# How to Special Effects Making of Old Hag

Now I had to develop an idea for a ghost, what the ghost was going to look like. This is kind of an early conception.
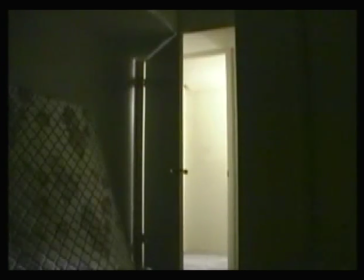This is before we started shooting. This is kind of an idea of what the ghost might look like.
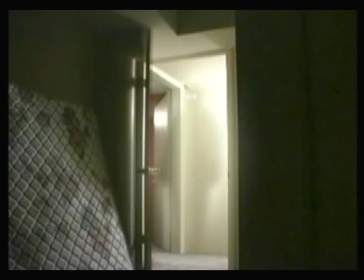And as we started shooting the movie, this is actually what the ghost started looking like as I started doing the effects.
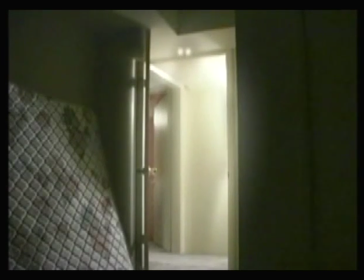And then we showed it to a few people, and people didn't really like the look of it too much.
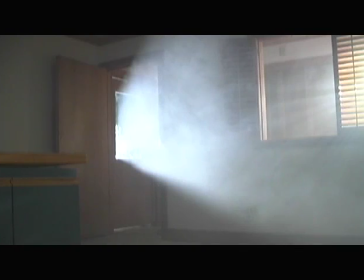So we ended up going with a whole new concept while we were shooting the movie. Now the way we did the ghost is we would first of all shoot
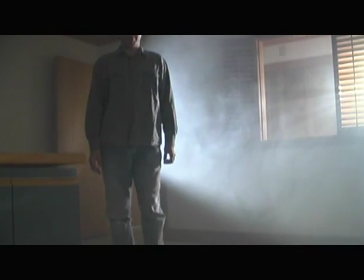shoot a shot with a reference of what we wanted the ghost to do.
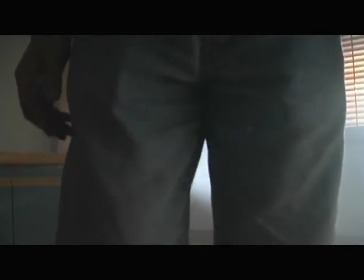The ghost, as you see here, one of the actors came walking into the room, giving us an idea of what we wanted for the motion of the ghost.
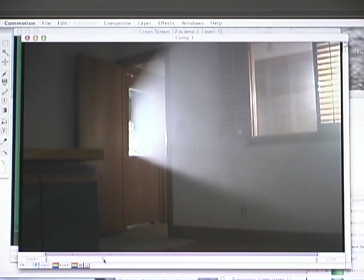Then we would shoot a clean slate of the image with nothing in it, nothing going on.
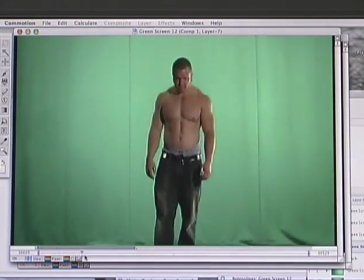And then we would take the actor and use the reference of the other actor that was walking into the room, and we shot it in front of a green screen.
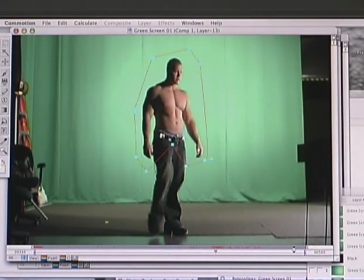What the actor that was actually playing the ghost, we shot him in front of a green screen,
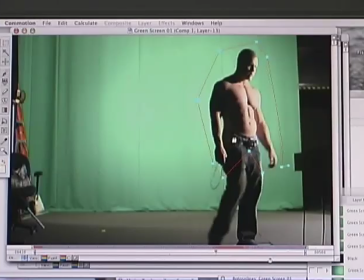so we could composite that into the clean slate, into the image.
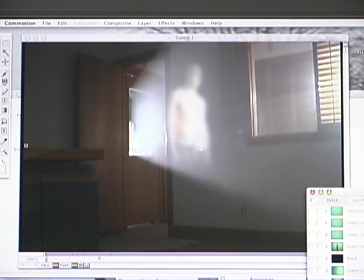Then we took the clean slate and keyed the person into the shot.
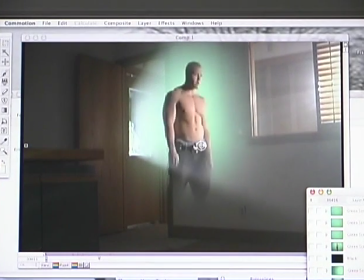So first of all, we have the image of the actor keyed in here, and then we had to do some effects to make it look more like a ghost.
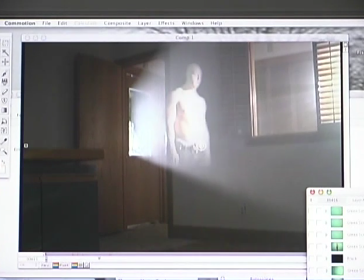And we brought up the brightness on it and the contrast and blurred it a little bit, make it seem like a more faint image, and then added a glow coming out of the ghost
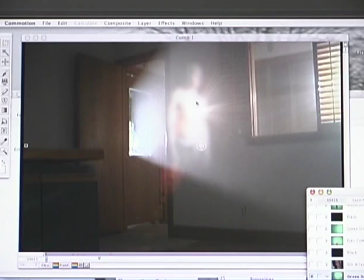to give it more of a supernatural look, and a little bit of lens flare too.
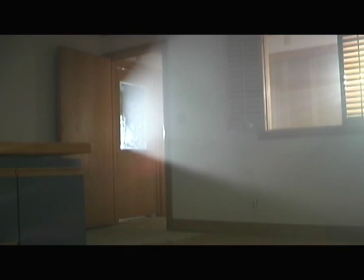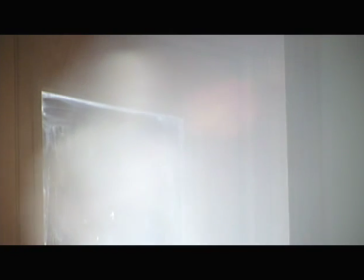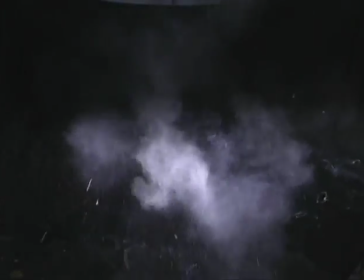Now we didn't want to use a real gun and run around the warehouse and shoot people, so what we used was
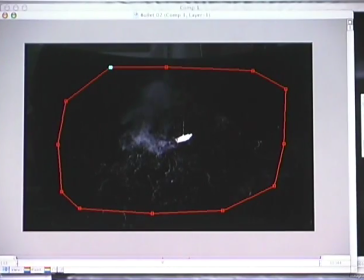we blew up pieces of drywall with firecrackers embedded in them, hung them by a string in front of a black screen,
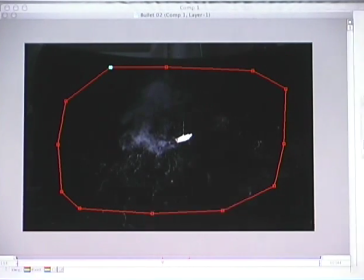and blew them up.
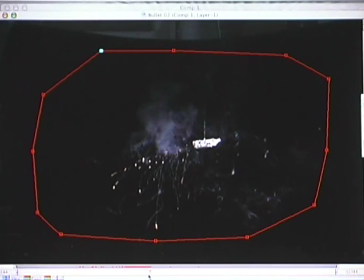Then we would end up using a screen overlay into the actual image of this little explosion you see here
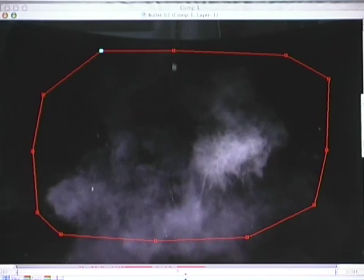of the drywall blown up, making it look like drywall was being blown up when the gun was actually shot. And then the actor would act like he's pulling the trigger and yank back the gun. We'd use an effect to make it look like a flare was coming off the gun. And then we had to make it look like the bullet was hitting the wall.
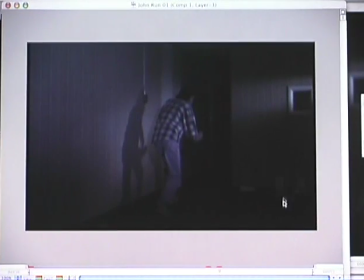So what we started with was just a shot of the actor running and acting like he was being shot at.
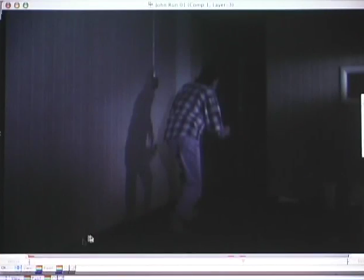I'd scream now, and he would duck, acting like the bullet just hit the wall next to his head.
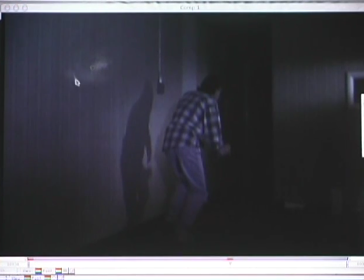And then we would take the shot of the drywall being blown up and do a screen overlay which keys out the black and leaves in the whites.
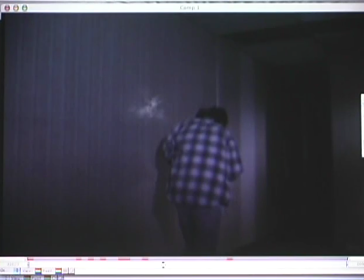And we do motion tracking against the wall to make it match up with the moving shot. Since this is a moving shot, we'd use motion tracking, and then you see the explosion happening right there. So the explosion, it gives the appearance that explosion is attached to the wall there, that the bullet is hitting the wall with this moving shot.
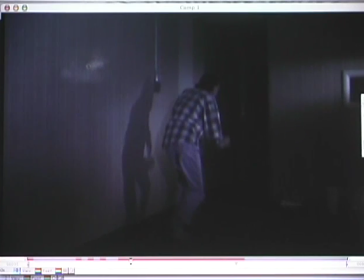So motion tracking along with the screen overlay gives the effect that the wall is being shot.
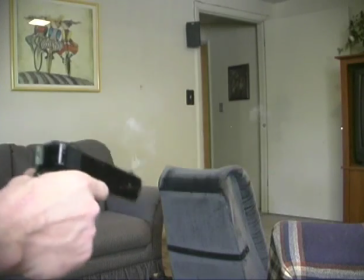This is a test of the concept we tried.
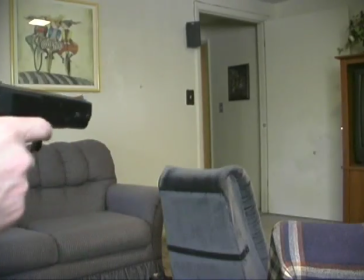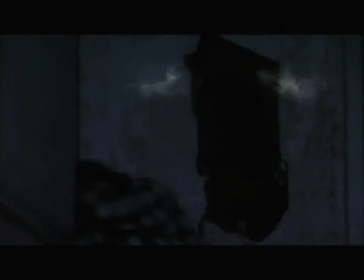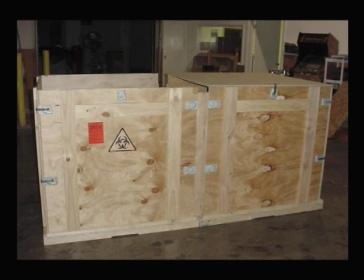When we came up with the concept of Old Hag, we knew that we wanted a body to come into the warehouse, and we wanted some sort of coffin.
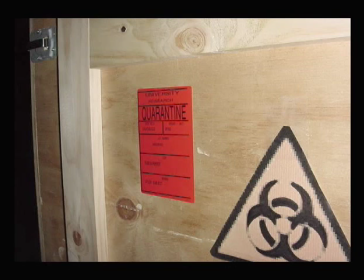So Matt Keddington was able to grab a couple crates from the warehouse where he worked,
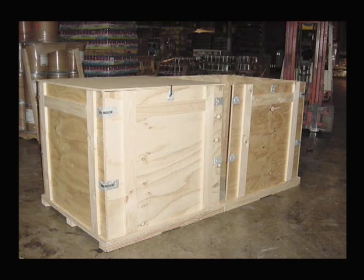and we reassembled these two crates that you see here to create the final coffin that the serial killer was going to be resting in.